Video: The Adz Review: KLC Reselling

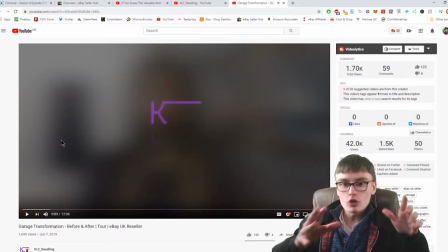(4:21)
Well, that was a nice little intro. Nice little short sort of pre-title sequence to the titles here coming in. Nice little Gaussian blur in the background there on Premiere Pro. Lovely. Nice little fade in, possibly an addictive dissolve on the three letters there as they're coming in.
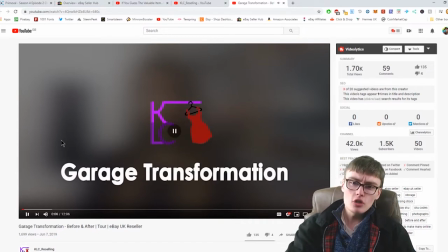(4:35)
Let's have a look at this intro. Beautiful. Look at that thing coming in. Nice little swing on it.
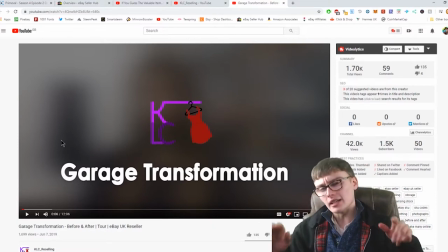(4:41)
Rotation with the keyframes. Lovely. Nice, simple, but bloody effective. Really, really effective, that. Nice little short intro. Gary's transformation at the bottom. Lovely.
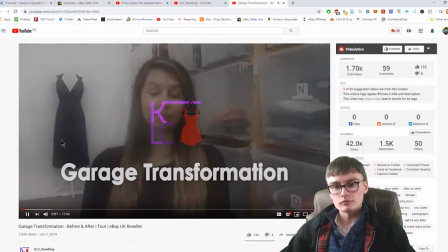(4:50)
Yeah, let's get into this.
Hello, everyone, and welcome back to my channel.
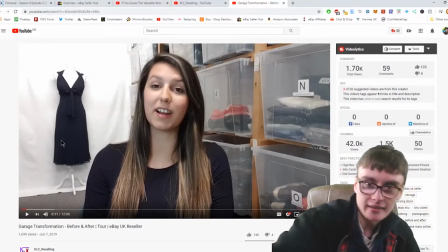(4:57)
Okay, one thing I'd note is it's a bit low. Let me turn it up on my speakers.
Hey, my name is Louise, and I am an eBay reseller. It might just be my speakers, but it's a bit low for me.
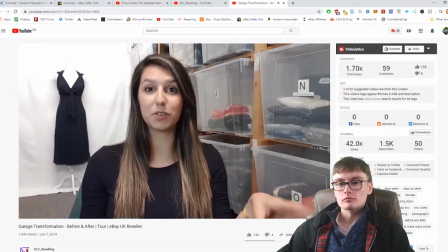(5:05) In today's video, I have for you a garage transformation video.
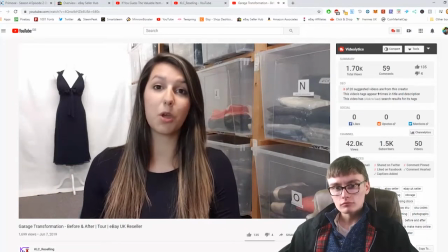(5:09) Those of you who follow me on Instagram and also talk to me separately will know that I have my garage that I have been trying to look at and do.
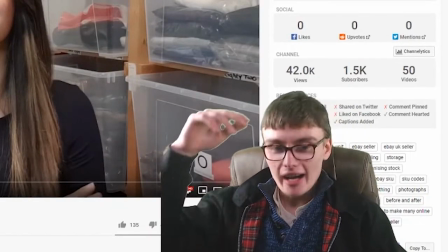(5:18)
Oh yeah, also just to mention, even though Louise has said it there, this is a garage transformation video. It's actually a bit out of date.
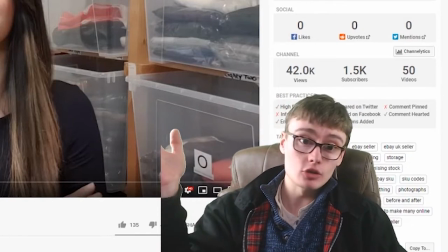(5:23)
It's about 8 months old now. I think she's got rid of this garage or whatever these days, but yeah, it's a little bit out of date, but it don't matter anyway.
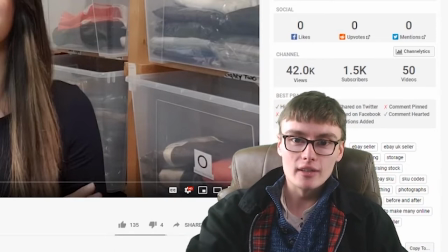(5:31)
I think that this will be a pretty decent video to watch.
Stuck in here.
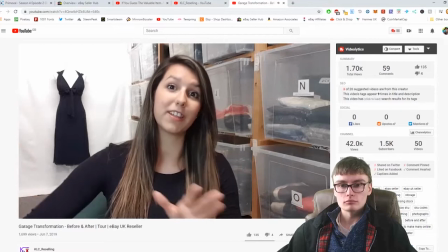(5:35) So over the past few weeks, I have been taking everything out and put some carpet down,
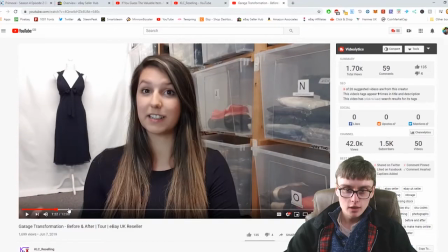(5:41) as you can hopefully see at the back here. Looks like it's about a 1:50 intro.
I mean, it's a bit long intro really, but if I'm not actually watching the video to necessarily watch it, I'm not watching the video for the first time, so obviously that affects my viewing.
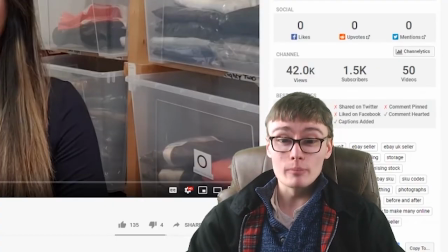(5:53)
But yeah, it's possibly a bit, actually it's like a 2-minute intro, and I'm not being hypocritical. I've done loads of like 2-minute intros and stuff before, but god, yeah. I'll have to scroll through.
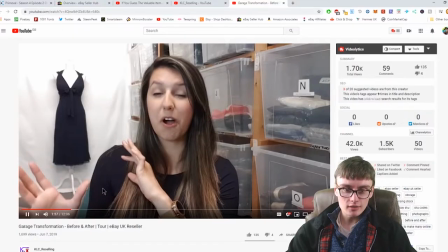(6:05)
Right, so we're getting on to another little section here. There's going to be some music or something to this bit. Let's have a look.
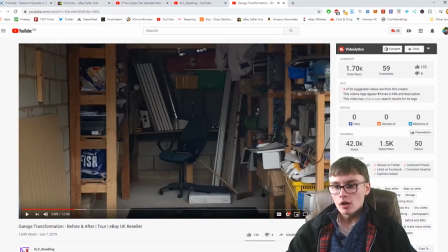(6:09)
Right, there we go. Right, so we've got a bit of beats on. Oh, what are our tags as well? Let's come over here to our tags.
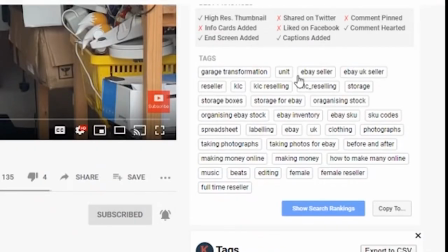(6:14)
I'll have to scroll down a bit. So tags, we've got garage transformation unit. Let's have a see what her rankings are like.
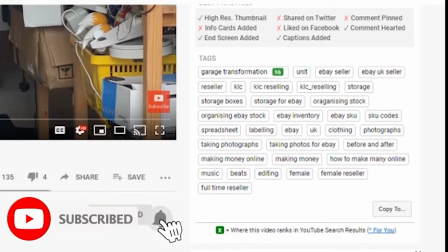(6:19)
She's obviously getting some ranks because look, she's got 1,600 views. Transform, is that it? It's the only ranking she's got. I would have thought she'd got over ranking if you get that many views. We've got female in there. Female reseller. I don't know who she's targeting with those tags, but I guess it might be some weird people who are typing in that. But anyway, I don't know, maybe. It might be some normal people, or it might be some weird people typing in female on YouTube, but okay.
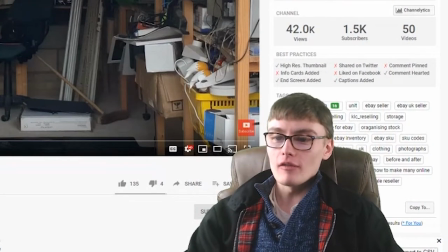(6:47)
We've got editing. We've got, oh, the poor girl thinks she's going to rank for music and beats. Look at that. Oh, God. Look at that. She thinks she's going to rank for music, beats, and editing, and she's clearly not ranked for those because they're far too broad tags, but...
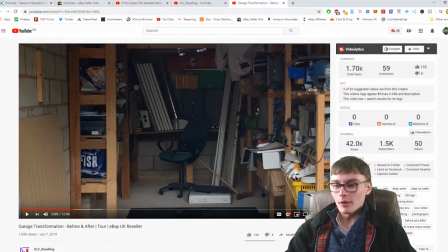(7:01)
Oh, you gotta give it to her, aren't you? Anyway, so we've got some music coming on here.
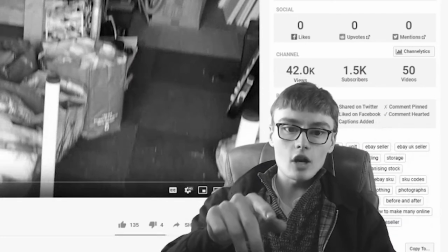(7:09)
Hey, hang on, Louise. I hope this is copyright free, or else you're getting me demonetized here.
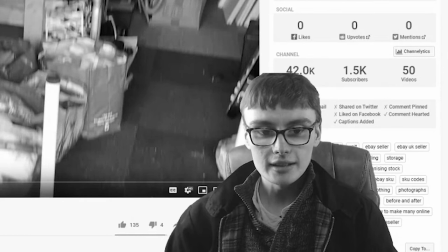(7:14)
It better be bloody copyright free.
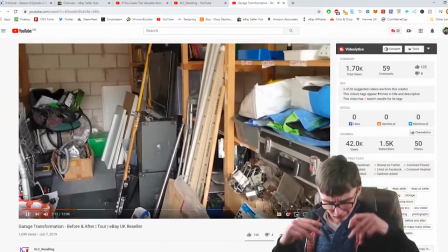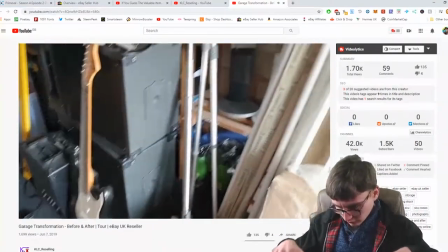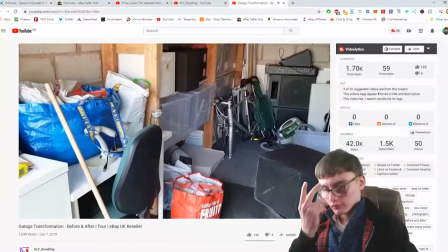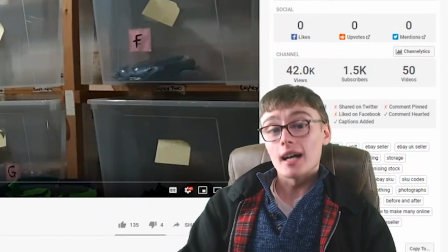(7:33)
Right, hang on. As a viewer, I'm getting a little bit bored now because it's going on a bit long.
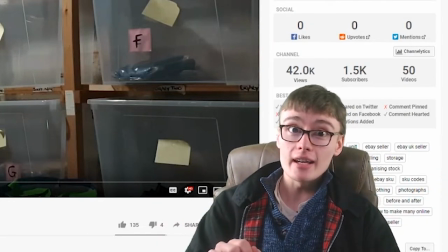(7:41)
Now, my clips for music go on longer than this because I don't really take any consideration for a viewer.
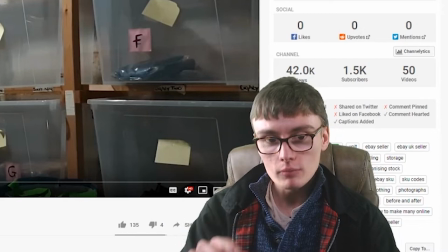(7:47)
But really, what you should do is take consideration for a viewer. So I would hope that this doesn't go on for another 30 seconds or so.
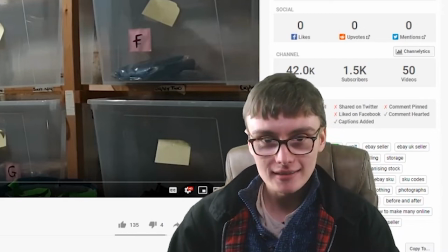(7:54)
Let's see.
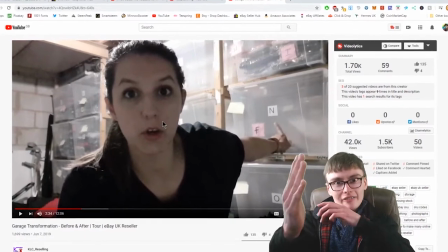(7:59)
Okay, nice. Nice, I liked that cut. That cut was good because it keeps the viewer's attention there.
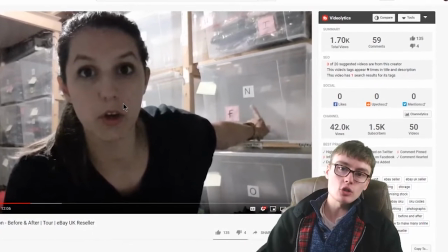(8:06)
There was a nice few cuts in that sequence. And then we can see we're talking again now. So that was good. That was good professional editing.
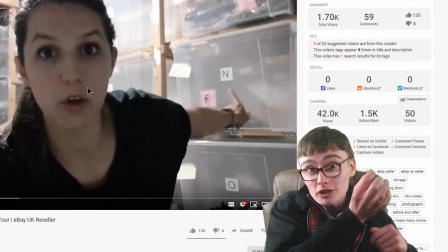(8:11)
It wasn't too bad. I was only just getting on that cusp of boredom, and then I was right back in there.
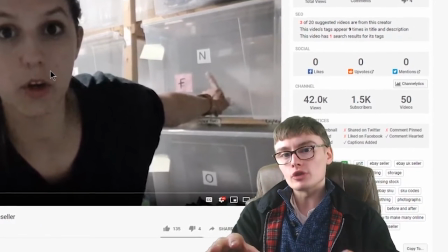(8:17)
I was thrown back in. So now what I would hope was, hope she wouldn't do the whole 3-minute talk section now.
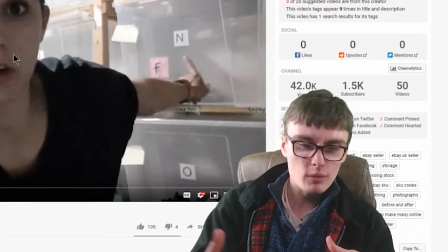(8:23)
That would then send me off into a boredom spiral again. So let's see.
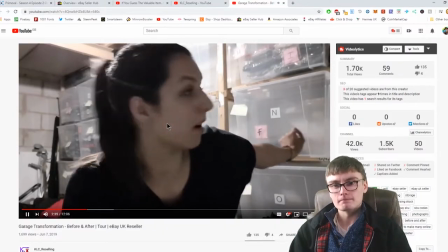(8:28) Labels on my boxes.